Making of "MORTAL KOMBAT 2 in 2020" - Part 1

Just like our Sub-Zero costume, instead of designing three separate ninja costumes in the different colors,
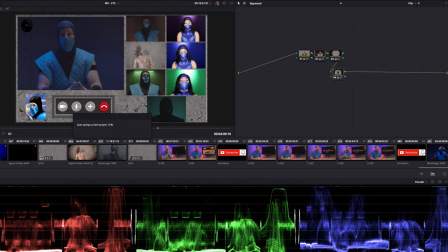[8:11]
I just had her make the Katana costume and then I would swap the colors in post. So moving forward, on to production.
That's a wrap on night one with Johnny Cage.
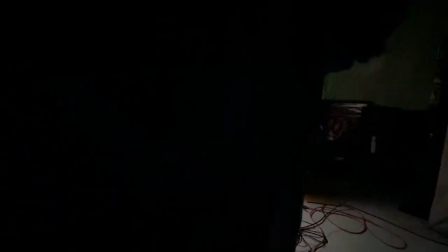[8:23] We cannot wait to show you guys.
We filmed most of this content in my production stu-er basement,
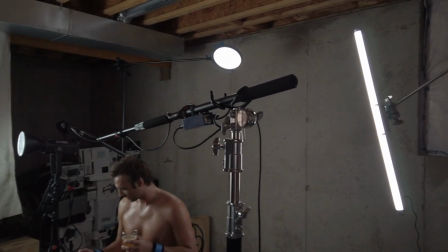[8:30]
with the only exception being Deborah who filmed at her home in California.
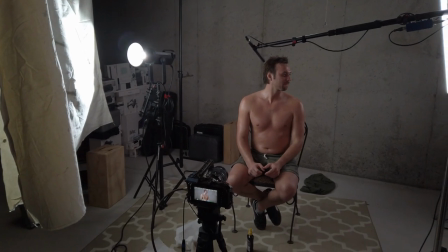[8:34]
The first person I filmed with was none other than Johnny Cage or my friend Cory.
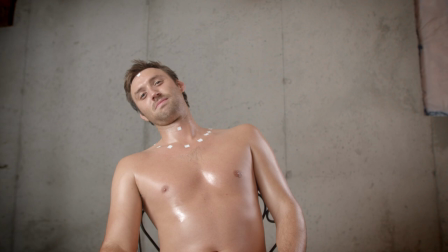[8:40]
So we worked to create a nice looking lighting setup because after all, Johnny Cage is a Hollywood star.
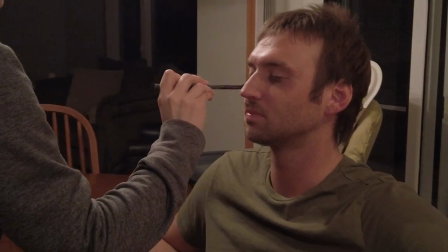[8:47]
In contrast to that good lighting, my wife used some makeup to put bags under Johnny's eyes. I'm also going to give Cory a ton of credit. He's not the biggest Mortal Kombat fan,
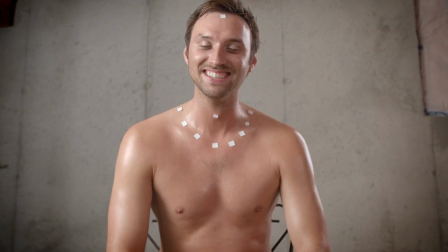[8:57]
but he did a ton of research on Johnny Cage to really dig into this role and figure out the nuances of this egotistical,
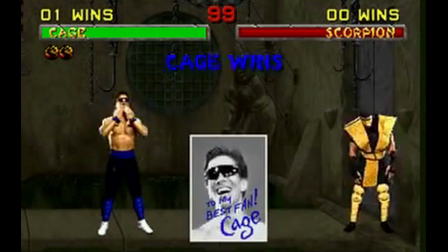[9:05]
bigger-than-life personality. And when I mentioned before about the script being a work in progress, filming with Corey is a great example of that. He was the one who came up with the idea of saying sup losers as a greeting and really demeaning his peers as opposed to the more generic greeting that I had wrote.
Sup losers.
There's several other tweaks to the script and other ideas that Cory brought to the table, like Johnny Cage watching himself flex his pec muscles instead of listening to the meeting. Go back and watch that if you missed that. But I believe that that type of collaboration really empowers the talent. And as a director, you want to make sure that they're comfortable in front of the camera and that you're allowing them to explore the character in ways that can help enhance the script.
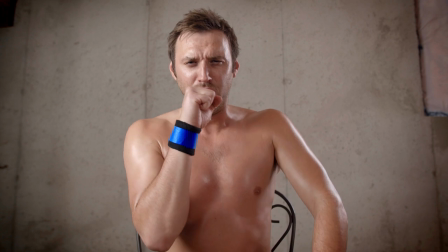[9:54]
In addition to filming his lines, we of course had to tee up the head explosion for my VFX artist, Cody Rowan.
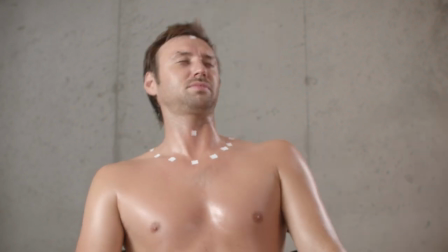[10:01]
Cody requested that we put tracking markers on Corey's neckline as well as
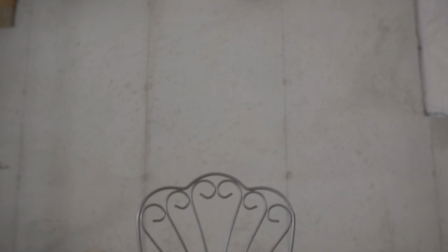[10:07]
shoot a plate or a shot of the background without the talent in the frame.
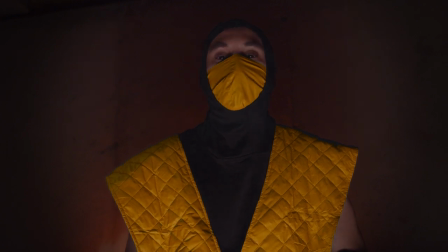[10:12]
I then moved on to film with Mitch who plays Scorpion and Sean who plays Reptile and Noob Saibot.
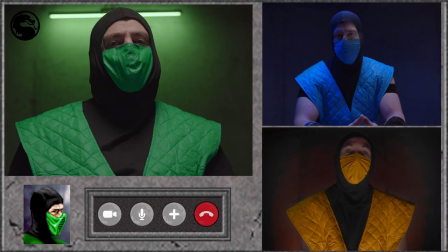[10:18]
For this one we filmed again, if you guessed it, in my basement, but I used different camera angles and lighting setups to make the spaces feel different.
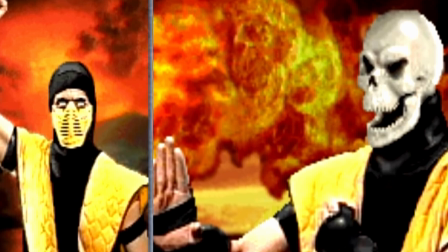[10:28]
With Mitch, I underlit him because Scorpion is supposed to be an undead ninja specter,
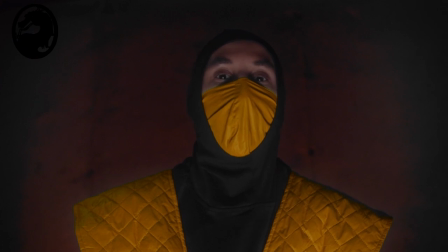[10:33]
and so this lighting setup made him look a bit more sinister. Mitch also played around with the lines in the script quite a bit and turned Scorpion into a bit more of a troublemaker,
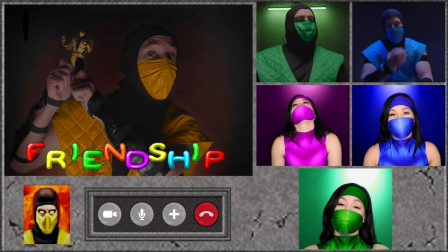[10:44]
a class clown, and he really leaned into the idea of Scorpion and Reptile being frat buddies or bros. He added the your mom piece when he was listing off the party attendees, which again leans into the personification of this role.
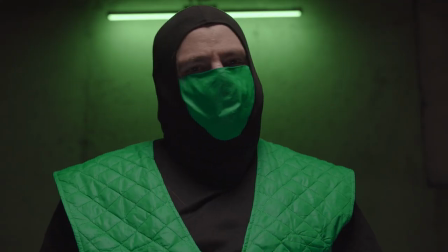[11:00]
For Sean as Reptile,
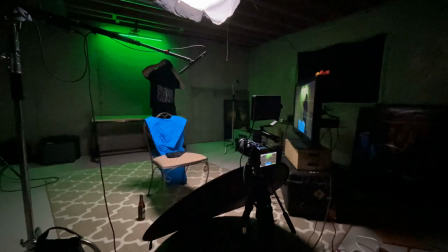[11:01]
I lit him a bit more traditionally and I took my Titan tube and I mounted it on the wall behind him and I turned it green for kind of an industrial look.
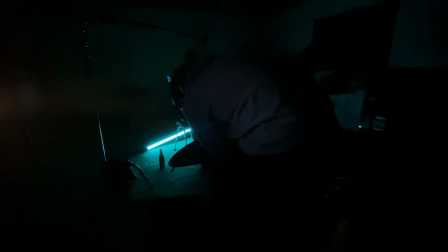[11:09]
For Noob, he was really the easiest to caption as he only has one line for the entire script in
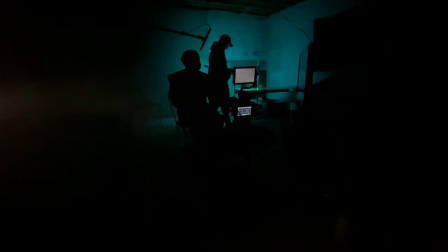[11:15]
his intro when he says hello and then he just has reactions throughout the duration of the call.
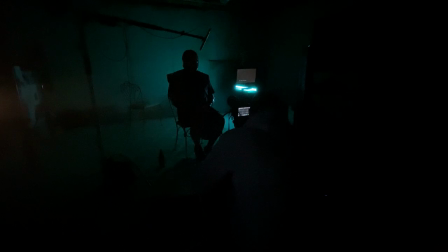[11:20]
I hadn't put really any thought into how to light this character but for his lighting because he's such a silhouetted character I turned all of the lights off and I just took the titan tube and I moved it behind
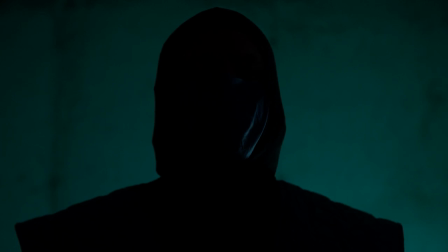[11:32]
Sean's left shoulder and turned it cyan and this is the look we got. Now Deborah was the real challenge because again she lives in California and I am here in Minnesota.
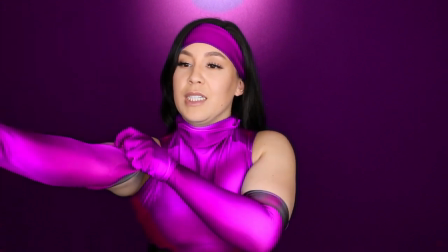[11:43]
What we did was we used her camera light setup that she uses to create her own content.
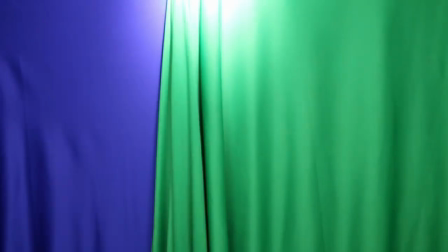[11:49]
She changed her fabric backdrops to change with each character and we also changed the angle
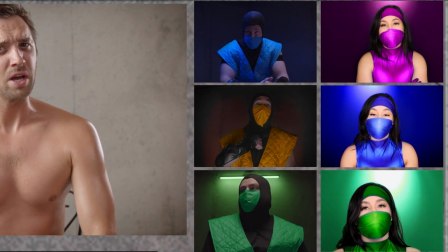[11:54]
of the camera so again it seemed like each character was in charge of their own setup.
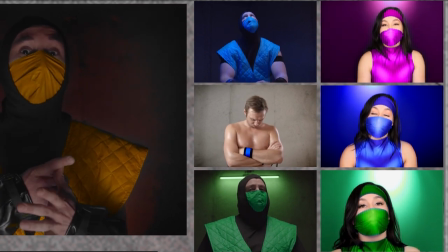[12:00]
Jade I imagined more of the person in the Zoom call who doesn't really have a great idea how to frame themselves with the camera.
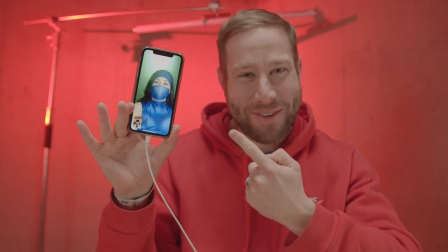[12:08] Hi YouTube, filming with Deborah Jen right now.
Then I directed her on the character's backstories with Katana being a princess and Melina having just this grotesque face underneath this mask and really gave her some ideas of how I thought that their personalities would play out within this film and Deborah did the rest. I envisioned Jade and Katana kind of as mean girls with Katana assuming the role more as Regina George and really looking down on Melina. However, I told Debra to give Melina a little bit more of a trailer trash feel.
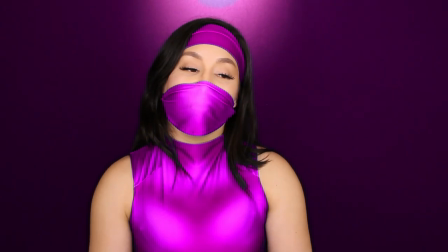[12:45]
Kid in the back, row of the classroom, smoking cigarettes, doesn't care about the meeting or anything going on. Funny but not funny, we actually had to film Debra's part twice. When we filmed the first time,
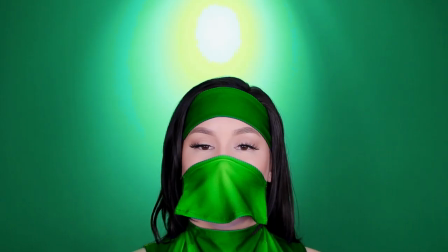[12:58]
her mask was loosely fitting and I didn't quite fully recognize from my vantage point on FaceTime just how incorrect it looked.
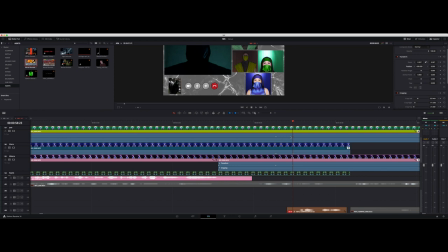[13:06]
After she sent me the footage I really was convinced that I couldn't spend all this time and effort on this project and have this glaring issue from three characters just staring right at me. Once I showed Shawn some of the raw footage from what we filmed it's one of the first things that he mentioned was how her mask look wrong. And at that point I knew we had to redo it. So I pinged and she was on board to give another shot, try and fix the mask, and go again. I'll give it another shot. You can put it back another shot. I'm glad I didn't just roll with the mask as is from the first shoot. And that's for two reasons. The first one being that the mask didn't meet my standards and I'm glad that I fought for my vision to make sure that I got this right. And second is because the second time around that we filmed, Deborah was so much more comfortable with not only who each character was, but the actual lines themselves. Win, win, win. Thank you, Debra, for dealing with me on two separate nights of filming.
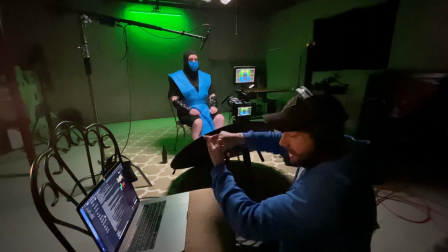[14:11]
When filming with all of the talent, we started off by talking through the script and me giving notes on their character,
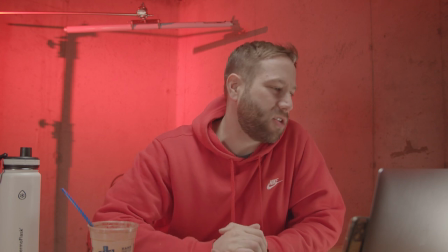[14:18]
certain beats or moments when their character would react in a certain way.
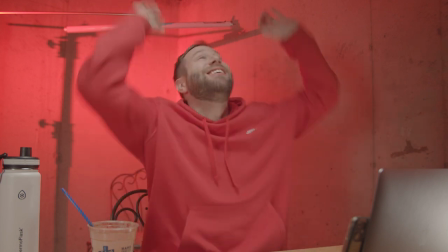[14:22]
And this is where the collaboration really came into play, as oftentimes the talent had their own suggestion for these moments.
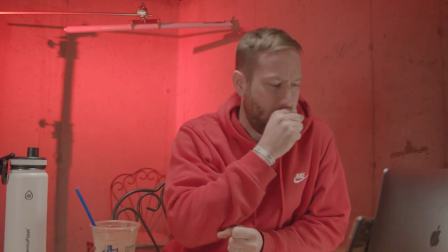[14:31]
And after that walkthrough, I broke down the script into parts,
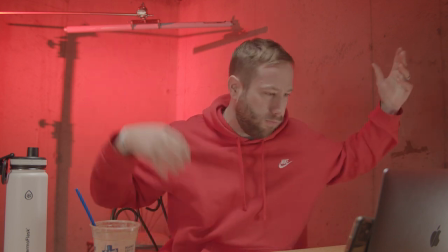[14:35]
and then I read the script while the talent reacted to what was happening in front of them.
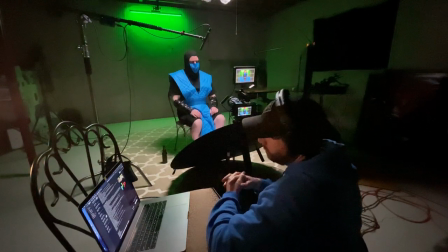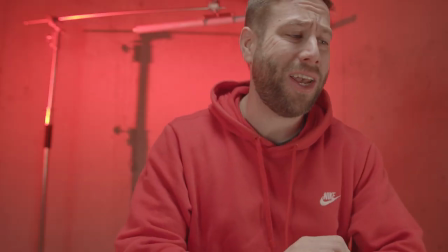This certainly added some flavor with me playing five or six characters all talking to each other at the same time. It also left my voice strained at the end of each night. Now I filmed my part as Sub-Zero last.
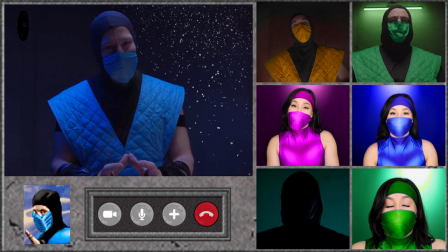[15:06]
This allowed me as largely the central voice of the video to play off all the script tweaks as we filmed with various talent.
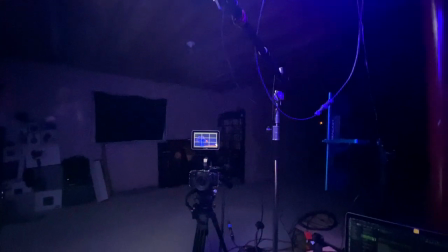[15:14]
For Sub-Zero's lighting, you can actually see here I did more of a top-down light.
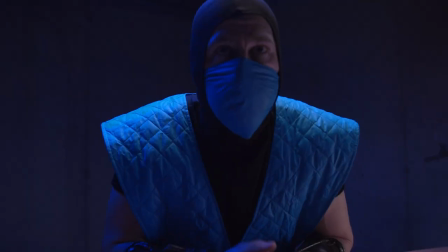[15:20]
I had a little kicker light over here. And then I used my Astro Titan tube and I set it to blue and I just kind of had it be a nice side light here to kind of add some character to the scene. With smoke, all I did was use the Titan tube overhead on a C-stand set to daylight balance,
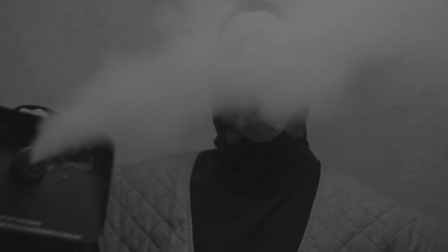[15:40]
and then I had a smoke machine, and I just had the smoke machine going off to kind of create that smoky effect. With the Sub-Zero and smoke segments captured, I was finally ready to move into post-production.
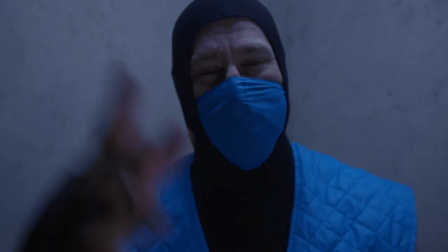[15:53]
All right, y'all, that's a wrap on production. I just wrapped up the last shot as smoke.
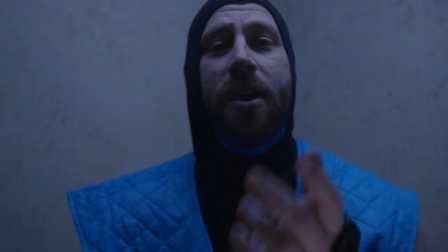[15:59]
So thus concludes the production. Yes, that is a wrap on all of our talent, all of our people in this production.
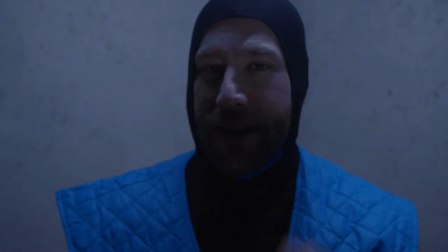[16:07]
So now it's all in post. I've already been editing the video for quite a long time,
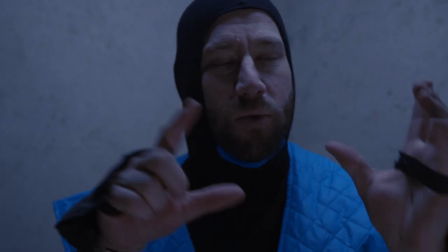[16:13]
but now I finally have all the pieces after I refilmed with Debra and I captured this little nugget with smoke.